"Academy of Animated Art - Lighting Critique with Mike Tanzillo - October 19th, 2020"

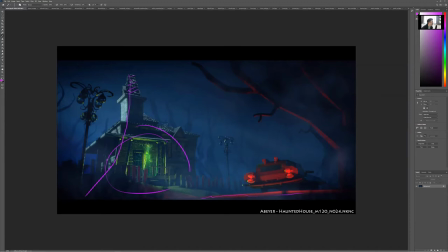186s
and um additionally it it feels like like this part of the house like that part of the roof should be dark i guess because the moonlight's kind of creeping over a little bit it just feels kind of spotty it feels like kind of like it would be noisy so i would just i
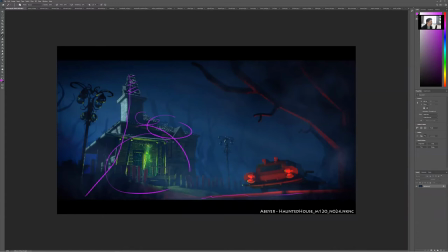201s
would maybe just tone down the roof a little bit um but i think the background looks really good i would like to see more of these like super like blue hues maybe creeping into here um and into some of the shadow regions maybe on top of the trees too just just to kind
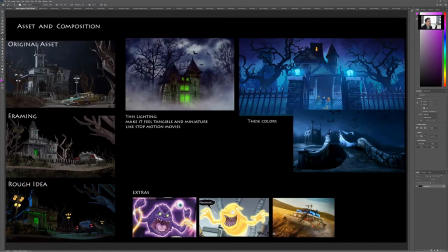217s
of cool those off to get that to line up so it's a little cooler overall um yeah like you see how like this has got a similar blue background and now like looking into these shadows there's more of like a blue um a cool tone to them even in this um in some
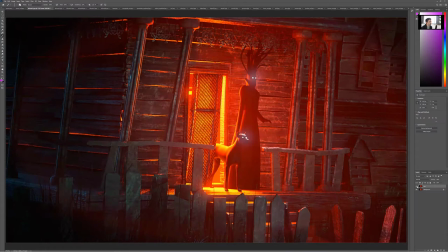232s
of these other ones as well so i think that's really good uh alfredo so we've got your new version versus your previous one i like that we've darkened around this and really kind of focused in here I think we can get a little bit more like biometrically glow out of this just like
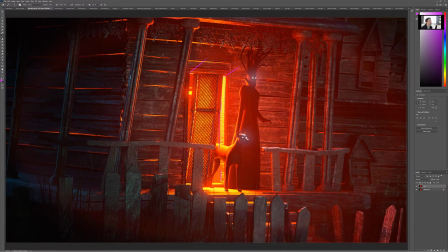247s
a little bit more it's just that I'm seeing like for it being this bright this edge right here is pretty sharp and it would be nice if there was just like a little bit of glow that was behind him and then um the darker values of the character could kind of kind of
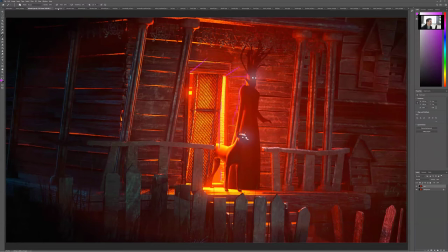262s
stand off from that just a little bit more but other than that again this one's looking really great as is this one so I'd say
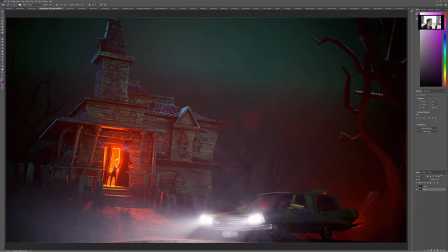268s
maybe the same thing here just just to get him to line up maybe a little bit glow back behind allowing the darker elements to pop forward i would
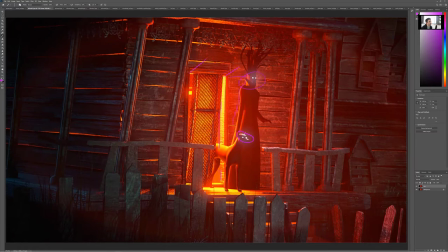274s
also consider continuing to tone down that white spot on the top of his head um i like the way that the
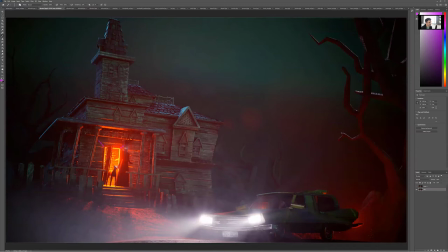281s
eyes are just kind of popping out of the darkness here and i think the dog could do the same thing or the hound or or um or whatever we want to call it and um i like the adjustments that you made to the headlights i
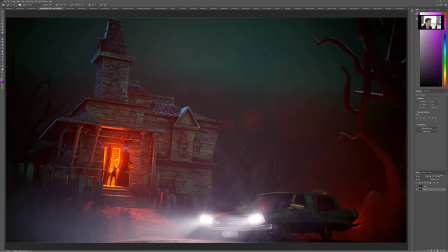296s
really like that we can see some of the the um or like some of the the flare has been it's starting to spill over a little bit the one thing that i think what we're losing is a little bit of that headlight detail that i would like to maintain if possible um so i think that this is getting a
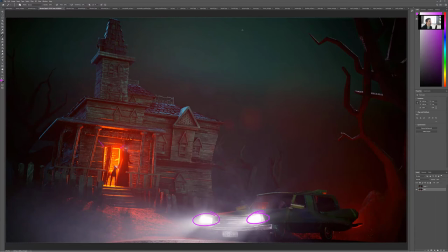313s
little bit washed out and it would be nice to maintain that detail i like the reflection in the windows sky gradients looking really good if you wanna i don't know if you want to throw a couple stars up there um totally up to you but really beautiful stuff happening all over i think just those minor changes at this point uh
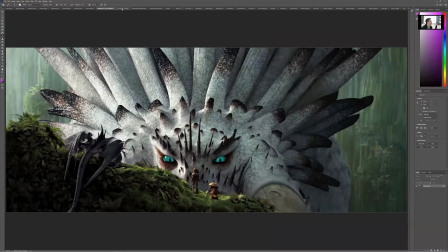330s
right let's come back to these uh come back to amy come back to annabelle yeah
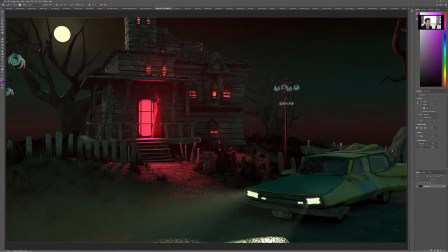340s
all right brie good for a start uh same thing with the headlights in the last one like we don't just want these to be solid shapes we want there to be a little detail i like the shape that you put on them i think that's really cool um in terms of the magenta i think the color works out really well and i like i like the setup of it that's creating this rim light and
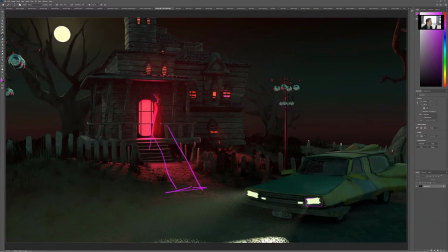357s
spilling down it would be nice if there was more of a shadow from the character onto the ground here um and then i know this is a straight render but just like a little bit of glowiness around these windows um as you go into comp in terms of the value i think we can definitely go darker back behind here and back in here just because like
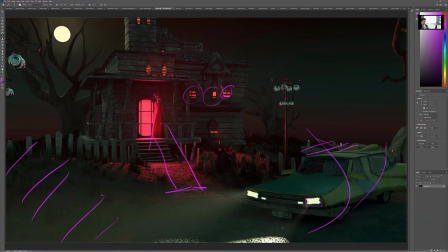377s
uh it's pretty even and i think that we can just kind of create some more vignetting in terms of the headlights it feels like it could be crazy it feels like like this one happens here and then this one shines way out here and they feel like they're pointing at two different locations
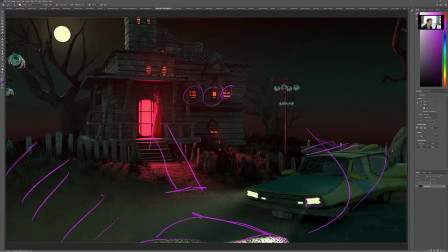395s
it feels like and the reason why I drew this line it feels like this one would start here it would follow the same line as this and then there'd be like a spot here and then fall off that way but i would just kind of look into that um make sure that those
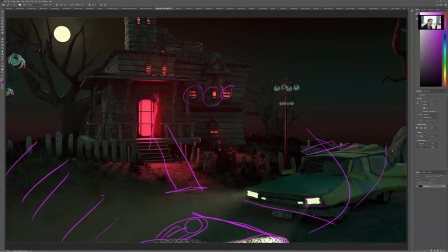411s
lights are facing uh parallel they're parallel to one another and then in the in the interior the car just needs like a little bit more shaping if you want to draw the car into the house we could put a little bit of that magenta rim light on it and then allow this side of it to go darker so i think i think that's a lot of it too is just that the foreground of the car could go darker but it all depends
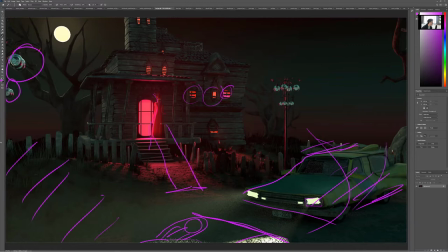430s
on what we want to see there watch out for those materials those are super reflective and picking that up which is fine but they're very bright compared to everything around it and my eye keeps getting drawn up there same thing with those guys um but i think that's i think that'll be a really good place for you to
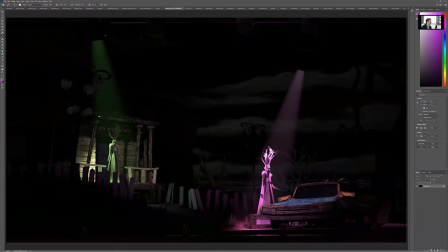445s
start there uh danny so this is your stage lighting um and um cool stuff like i said i think that um it's good to kind of keep these low low lit i would also
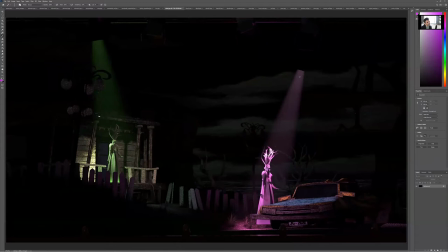459s
expect do you see how this fine metric light it's a little bit brighter it's just more hazy at the source at the bottom, I would expect it to be brighter up here and then fade off as it goes down. So I would expect this region to be brighter. And same thing over here on this side, just like, like really feel like, but light is emanating from that source.
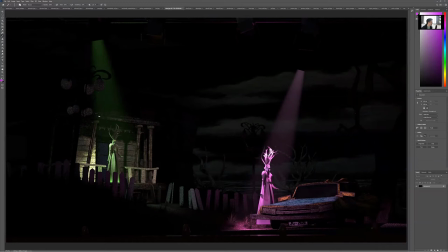476s
Additionally, the, the beams can go a little bit brighter just because now they're creating a good amount of light in those regions. And I think that we can, we can emphasize that by, um, uh, by creating some, uh,
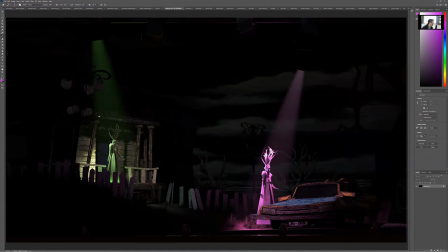490s
uh, by making those a little bit brighter additionally the shadows that are in here are not um again it's tough just try the next iteration of making those softer like way softer than they would be from
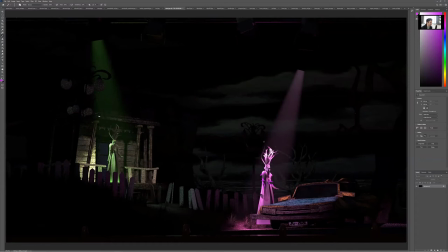504s
a light source like that it's just like they're creating a lot of like really gnarly shapes that i kind of wish were smoother and more laid out um additionally it would be nice to get some more material variation on the character um it just kind of feels like it's all one like there's
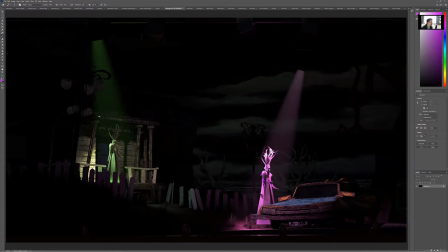523s
no specularity difference between things uh just just a little more variation you might have to amplify that up giving the color of your life but um yeah i think that's working really well i think these dark values are working a lot better because we really just want to focus in on these two
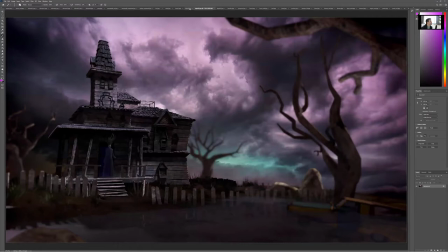538s
regions but really nicely done there uh depali good stuff here i love the sky i think your sky looks really pretty um it's a little bit bright because it's kind of taking over everything else i like the idea of this car in the
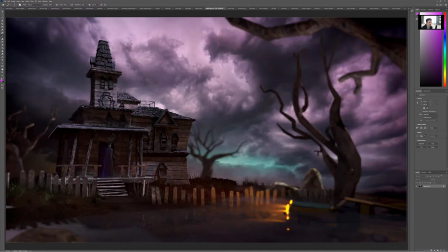553s
um uh underwater here the underwater cell is going to be really hard um just because it's like like
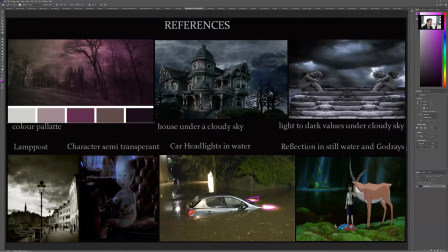565s
looking at your reference it's just kind of like these like weird little glows that kind of happen you know like it
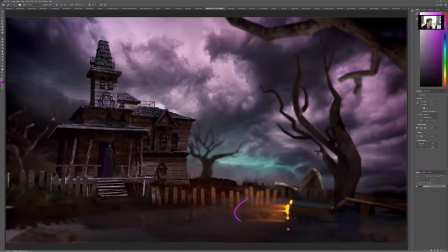572s
dies because of the murkiness of the water the headlight like just dies immediately like it wouldn't even reach over here to the house